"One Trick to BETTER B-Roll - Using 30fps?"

What is going on, everybody? Dan with GearFocus here, and today we're talking all about frame rates, specifically why I decided to start shooting my B-roll in 30 FPS.
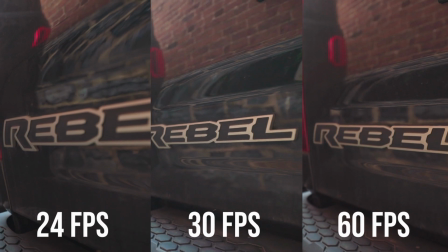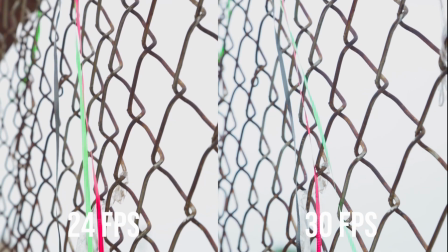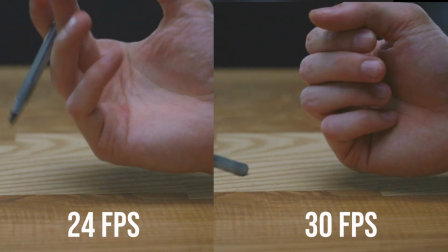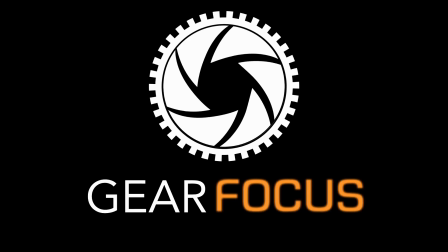I used to have this weird aversion to 30 frames per second, and for the most part, for talking heads and things that need to be in real-time motion, I still prefer 24 frames per second.
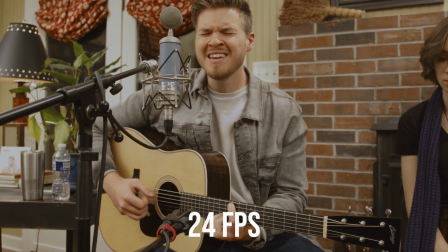39s
That's what the cinematic standard is, and that's what I export all of my videos in. I see it time and time again. The first thing that people do when they go to shoot B-roll is they switch to some high frame rate like 60 FPS or 120 FPS, completely ignoring the 30 frames per second that pretty much every camera has. Slow motion and cinematic are not the same thing, and if you use slow motion too much, your edit can become boring and repetitive. We can add a new flavor to our B-roll by shooting in 30 frames per second.
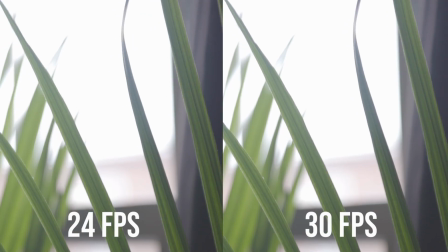66s
Now the magic happens when we take that 30 frames per second clip and interpret it to a 24 frames per second timeline.
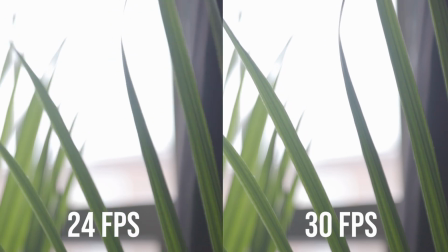72s
We get something that looks like real-time playback, but it's got a dreamy kind of flowy look because it's playing back at 80% speed.
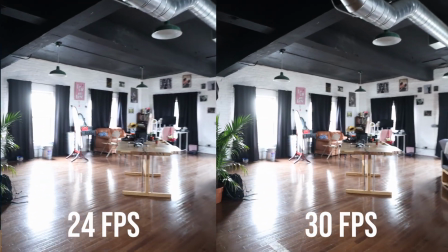79s
Another added benefit of shooting in 30 frames per second is you have more frames for things like stabilization to use.
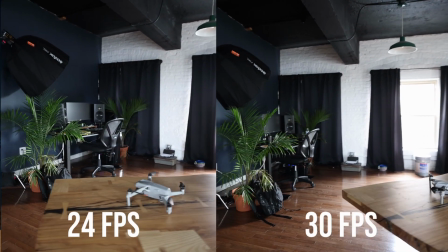85s
Both of these clips were shot using a handheld setup,
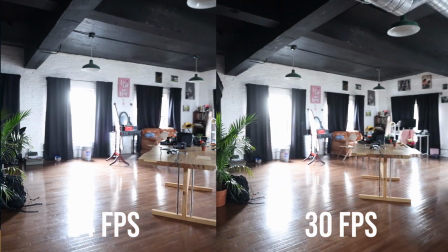88s
and you can see that the 24 frames per second is not nearly as stable as the 30 frames per second clip after stabilization is applied. Also, following the 180-degree rule, shooting in 30 frames per second is going to give you a faster shutter speed.
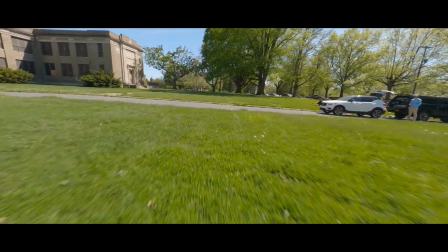100s
I find this particularly helpful when I'm shooting things like drone footage or FPV footage when the motion is extremely fast.
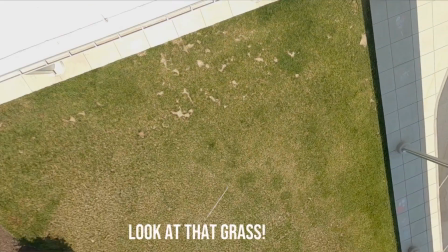107s
It helps see the finer details when we are moving at a very fast pace like we do with our regular drones and FPV drones. And because you are stopping down, if you are shooting on a bright sunny day and you're just a little bit overexposed, shooting in 30 frames per second can help you get that proper exposure. Now just as a heads up, you do not want to be putting 30 frames per second clips on a 24 frame per second timeline without interpreting them.
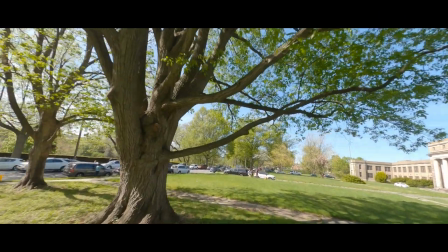132s
If you do that, what's going to happen is your software is going to randomly drop 6 frames to match that 24 frames per second,
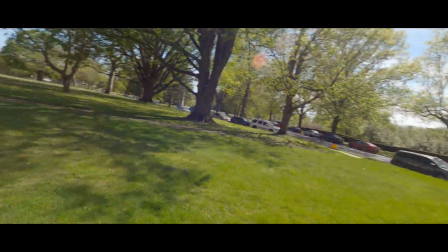138s
and it's going to look really jumpy and not pleasing to your viewer. Now, most softwares will allow you to interpret your footage to the timeline automatically on import, but if you don't have that setting checked, all you need to do is right-click on your clip and change the speed.
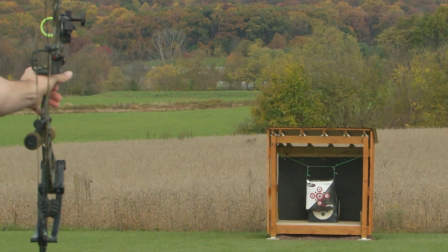150s
Now, obviously, there are going to be times where this B-roll trick does not work, and you should probably be using a high-speed frame rate, but that does not have to be all or nothing. I'm really curious to see what you guys can come up with using this new B-roll trick, so if you make any content with this, be sure to tag us on any social media platforms with the hashtag GearFocus30 so we can make sure to check it out. Alright guys, that's going to be it for today. Thanks for watching, thanks for sticking around to the end. Let me know down in those comments what your favorite B-roll trick is, and maybe I can try it out here on the channel. I will see you guys in the next video. Until then, stay safe, stay healthy, and remember, GearFocus is always here to help you feed your passion.